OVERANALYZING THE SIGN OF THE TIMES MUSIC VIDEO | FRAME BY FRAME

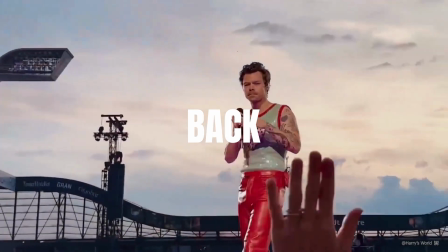Hey everyone, welcome back to the channel.
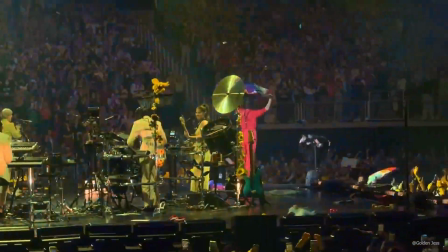In today's video we're kicking off a brand new series where we dive into the hidden details, Easter eggs and all the little things you might have missed in Harry Styles' music videos.
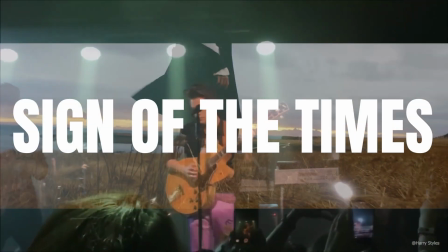And today we're starting with one of his most iconic tracks, Sign of the Times. By the way, apologies if my voice sounds a bit off.
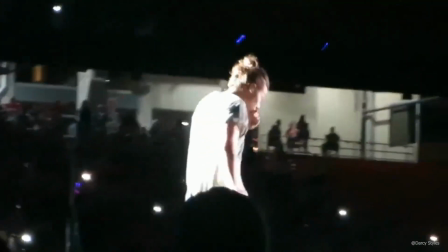I'm a bit sick right now, but I still wanted to finish this video for you all. So let's get into it.
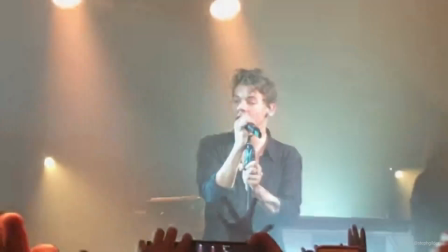The music video was released on May 2017, was Harry's first solo music video, and won British Artist Video of the Year at the 2018 Brit Awards.
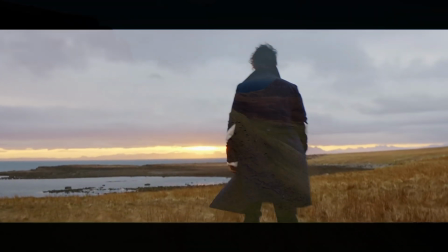So, the video opens with this stunning shot of Harry standing alone on an island. And it's not just any island, it's the Isle of Skye in Scotland.
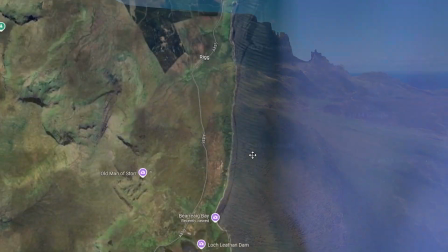I actually spent about an hour tracking on the exact location and I finally found it.
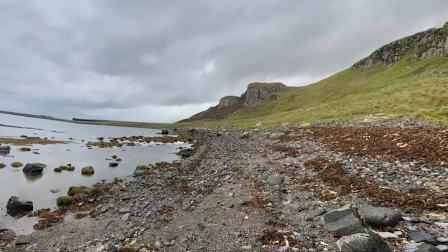It's called Garrafad, I don't know if I pronounced that right next to a parking lot.
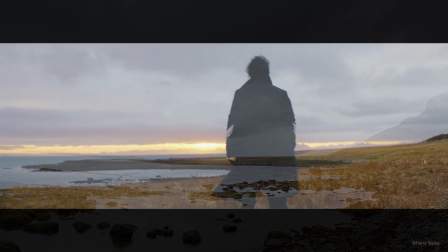And believe it or not, if you want to visit it yourself, I've dropped the coordinates in the description.
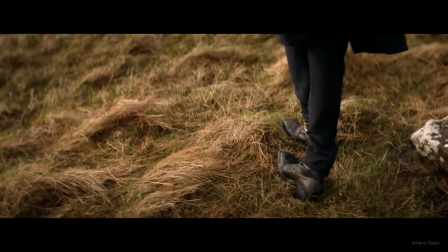Go ahead and check it out after the video. And after that we got this shot of Harry's shoes, and yep, those aren't your average boots. They're Gucci boots and they cost about $1,200. Pretty wild, right?
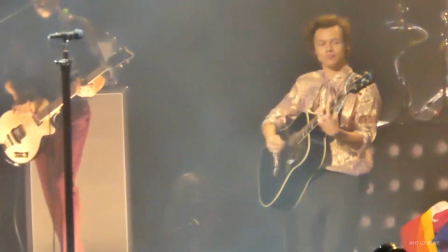But hey, if you're gonna stand in the middle of nowhere on an island, might as well do it in style.
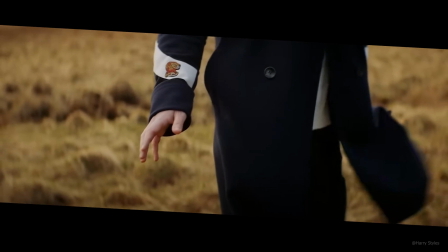And speaking of style, let's talk about that coat in the next scene.
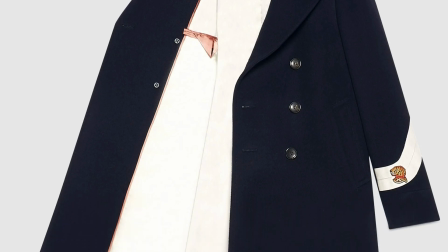It's another Gucci piece, this is one worth a crazy $3,200.
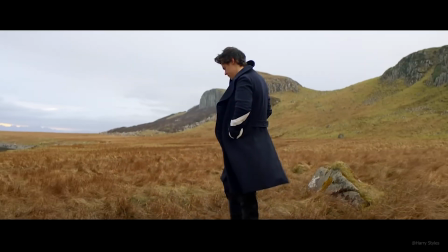Look at those details on the sleeve. It's clear that the wardrobe choices here were meant to make a statement, adding a touch of luxury to the raw intense feeling of the video.
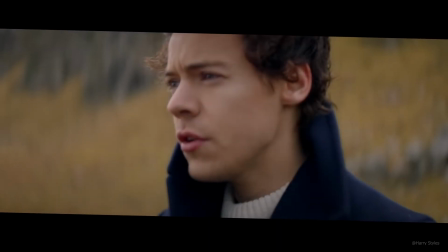And then the video continues with Harry singing, and we got this breathtaking shot of him against that incredible sunset.
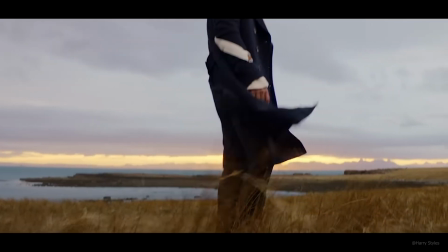And seriously, how beautiful is that? The colors in the sky are just stunning and it really sets the mood for the whole video.
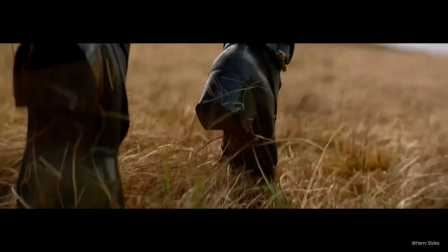I love that. And so, after that stunning sunset shot, we get the part where Harry starts flying.
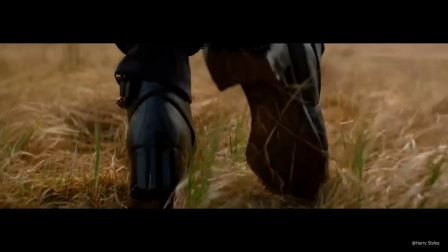Now, as cool as it looks, if you pay close attention, it kind of has a clumsy feel to it, right?
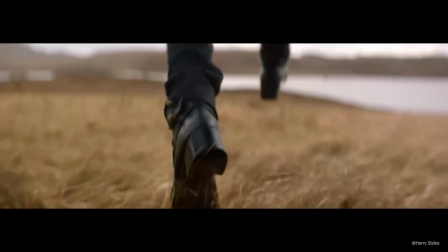His boots lift off the ground and it almost looks like someone behind the scenes just gave him a little lift.
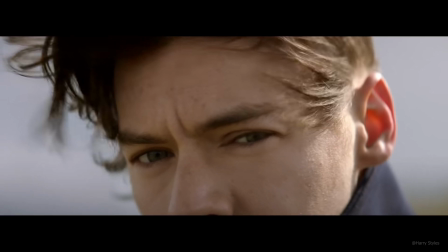I mean, it's not exactly the smoothest takeoff, but honestly, I love how it adds this little playful, almost quirky touch to the video.
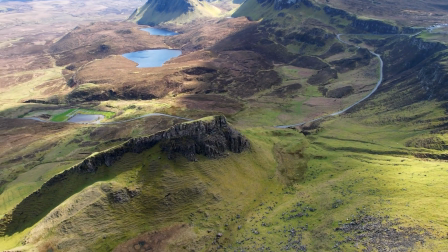It's as if they wanted to show the surreal nature of the whole scene without making it feel too perfect.
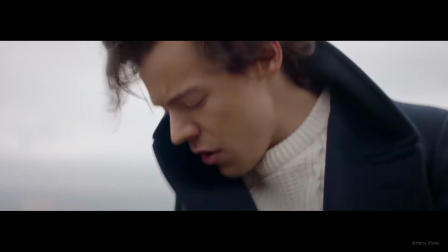Now in the next few shots we get a look at what Harry's wearing under that stunning Gucci coat.
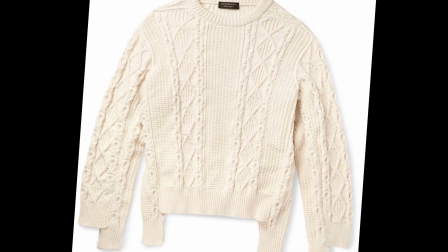He's rocking a Burberry runway oversized cable sweater which costs around $859.
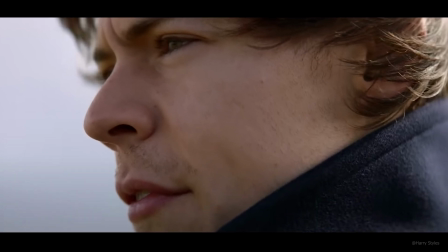And then we get some close-ups of Harry. And we see this little bit of beard starting to show.
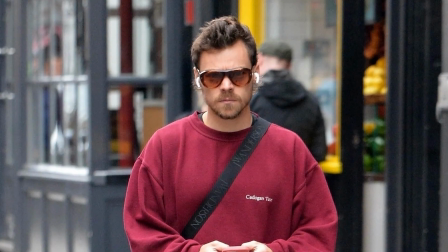He actually started growing this tiny beard back in 2015, but back then, who would have known that he'd eventually grow it out to a full beard we're all familiar with today.
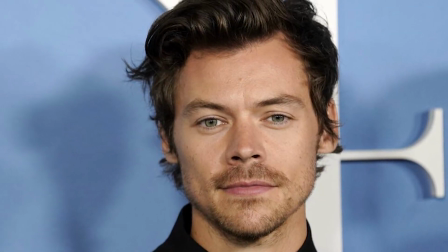It's funny to look back at these early moments and see the start of what's known as signature look for him.
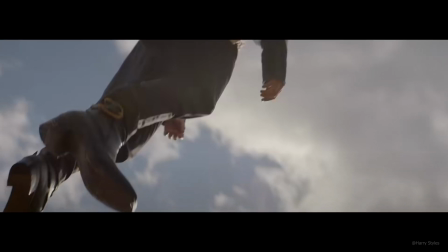And then, in the next frame, Harry starts flying, and it's such an iconic moment. But for those who are wondering, it's not as simple as just some special effects.
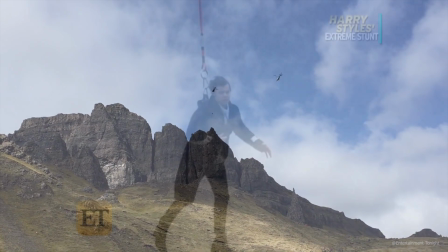They actually put Harry on a helicopter more than 1,550 feet, or about 470 meters in the air, to capture those shots.
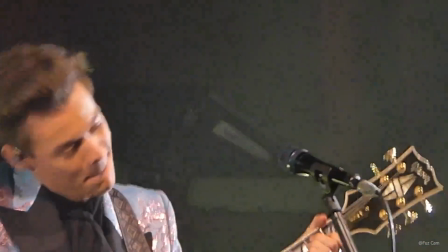But here's the kicker, they didn't really tell Harry just how high up he's gonna go until he got there.
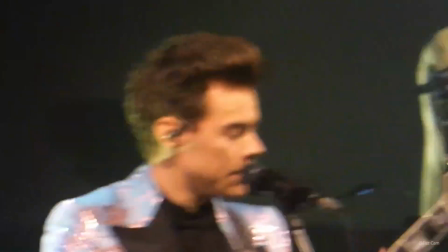The director has also confirmed that no green screen or CGI effects were used for this scene, except the removal of the wires.
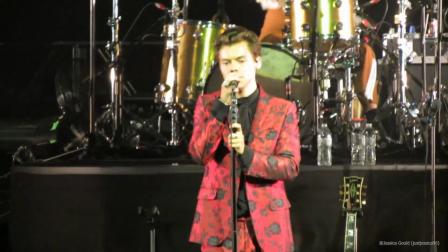So this was all real footage and it's incredible to think about the kind of risk they took to get these surreal breathtaking shots.
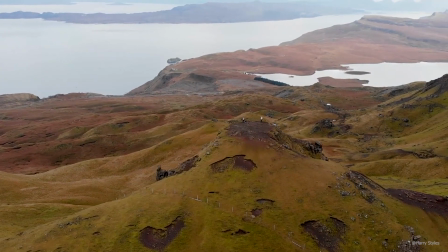So as Harry continues to fly, we see him soaring over the stunning Isle of Skye.
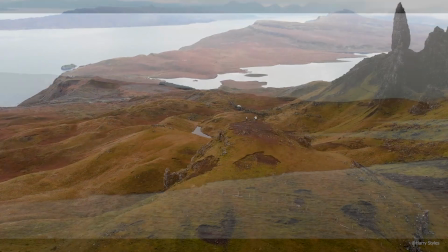And the next few shots he flies over which I think is Loch Leathan.
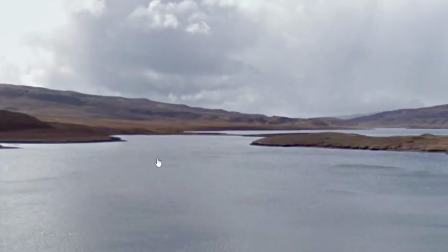I mean it's the closest I got and it has those little two curves here which are pretty similar to the video.
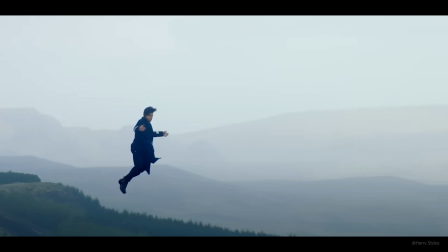Then we get this incredible shot of Harry flying over a forest, which based on some research I did,
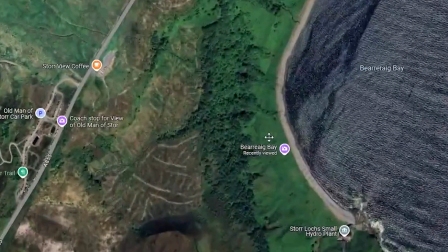was most likely filmed in Bearreraig Bay, another iconic location of the Isle of Skye.
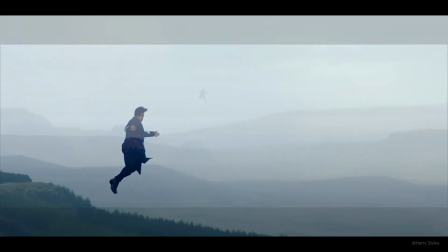The contrast between the lush greenery and the open sky makes this scene stand out so much to me. Next, Harry flies over the water and it looks like he's walking on it, almost as if he's just gliding above the surface.
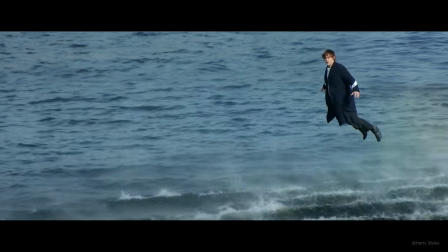It's a simple but yet powerful shot. In the next scene, the water starts swirling around him.
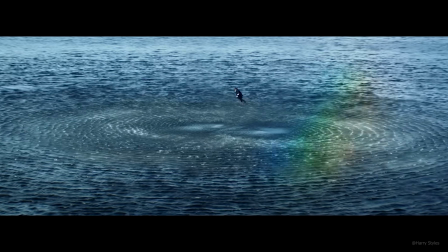For that, they use the helicopter blades rotating to create that effect, making the water move in these circular patterns as Harry flies above it.
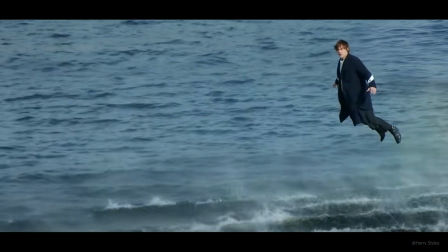It's such a cool technique that adds even more impact to the visuals.